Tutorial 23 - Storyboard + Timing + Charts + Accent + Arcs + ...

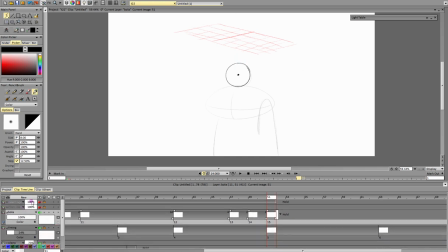[53:36]
Voy a ocultar el chart. Creo una nueva capa, estática también.
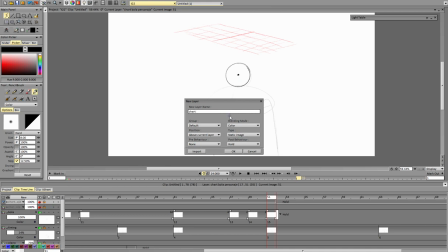[53:43]
La vuelvo a llamar chart. Bola desaparece.
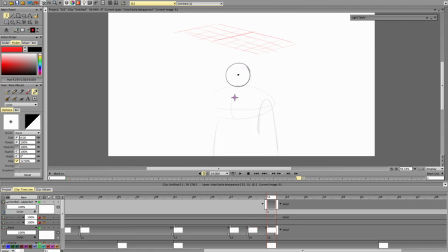[53:49]
¿Qué va a pasar con esta esfera? Que rebota. ¿Cómo rebota? Así. Si rebotara así sería porque la esfera es muy liviana. Es una esfera pesada, luego no va a rebotar de esa manera. Tampoco va a rebotar hacia arriba.
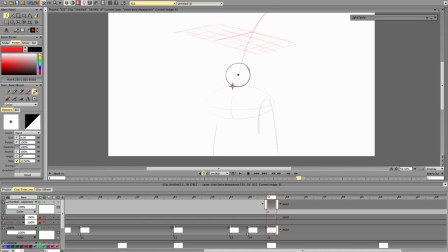[54:04]
Sería casi una bola, una esfera de goma. Esta esfera lo que va a hacer es rebotar algo así. Pues dibujamos el arco que va a tomar la esfera. Y va a ir desde ese frame en adelante.
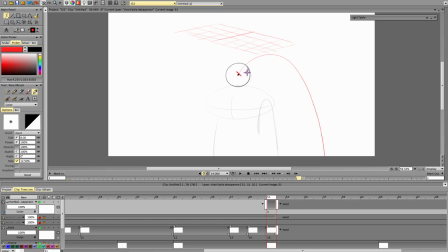[54:17]
Como es una esfera pesada, el primer frame va a estar muy cercano al frame donde hace el contacto. Digamos ahí. Segundo frame un poco más lejos. Un poco más lejos.
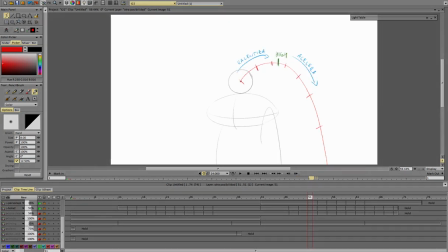[54:31]
Y ahí arriba. Hago una pausa para indicar otra posibilidad.
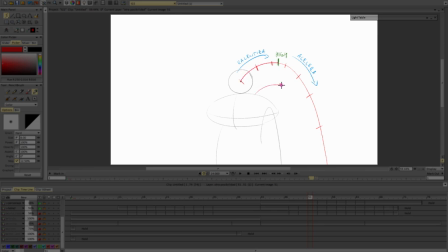[54:35]
Cuando un objeto rebota hacia arriba, la velocidad disminuye conforme el objeto avanza. Así que la distancia entre la primera posición y la segunda es mayor que la distancia entre la segunda y la tercera, que es mayor que la distancia entre la tercera y el punto más alto.
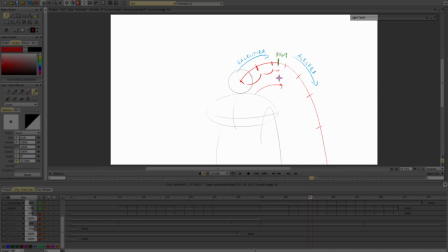[54:55]
Ralentiza la subida y conforme baja, va aumentando la distancia porque aumenta la velocidad, acelera.
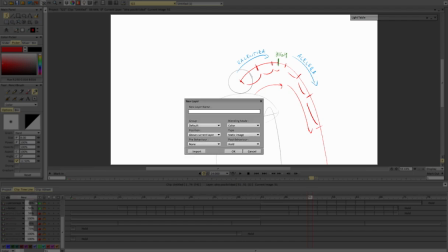[55:05]
Así es como realmente debería hacerse. Pero en el tutorial lo hacemos al revés.
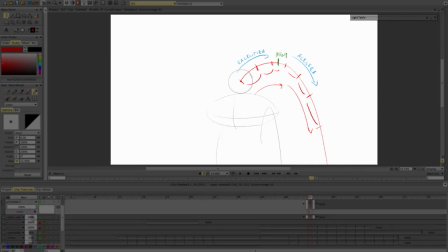[55:10]
Hacemos eso. Y se debe un despiste durante la realización del tutorial. No es el único despiste. Ya os adelanto que va a haber otro. Aún así, en este tutorial no importa que hagamos esto o que hagamos este otro.
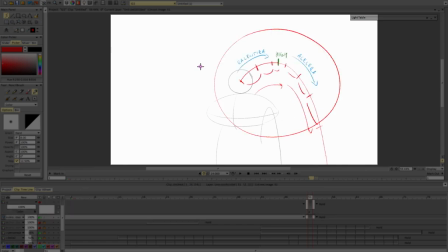[55:29]
Va a quedar igual de bien. Pero el bueno es este. Como este es el punto más alto,
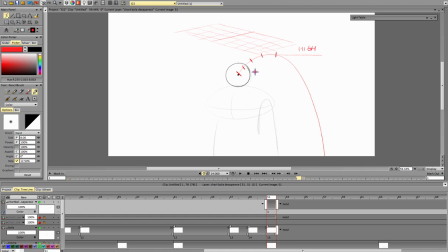[55:37]
es el punto más alto que va a alcanzar la esfera, por tanto va a salir de este punto lenta y va a ir aumentando su velocidad conforme aumente la distancia. Pues vamos a probar a ver qué tal. Bloqueo la capa chart, bajo la capa bola
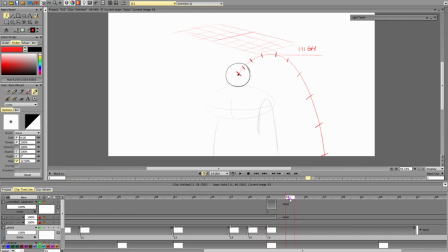[55:57]
y duplicamos la celda, el dibujo. Me voy al frame 53, modo borrador, borro y muevo. Debo tener algún trazo por encima de la esfera y lo voy a quitar. Así. Ya está. ¿Y ahora qué hacemos?
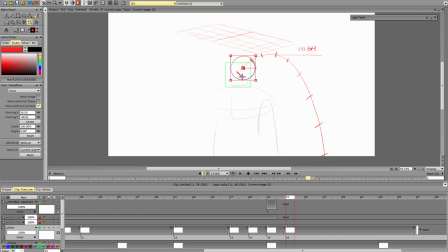[56:14]
Vamos a desplazar la esfera. Ahí. Aplicar. Me voy a la siguiente. Vuelvo a trazar en borrador y vuelvo a desplazar. Y de esta manera
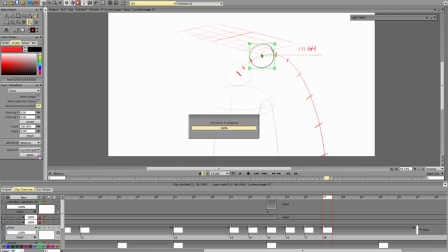[56:33]
vamos moviendo la esfera a lo largo de su trayectoria. Sin olvidarnos de ir avanzando en la línea de tiempo.
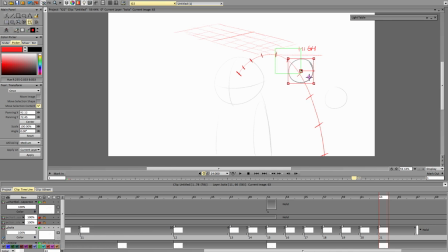[56:50]
De dos en dos frames y vamos moviendo nuestra esfera. Así.
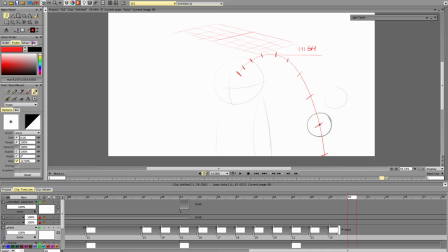Así. La última posición. Y ahora para que la esfera abandone el plano, ese frame, frame en blanco.
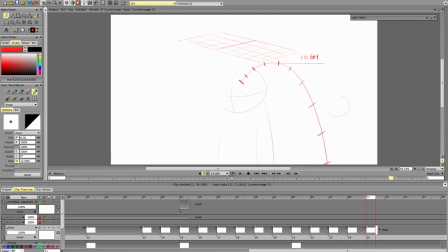[57:26]
Vamos a ver qué tal. Bueno, va bastante lento. Esa esfera no me acaba de convencer lo que hace cuando rebota. Va muy lento. Hay 1, 2, 3, 4.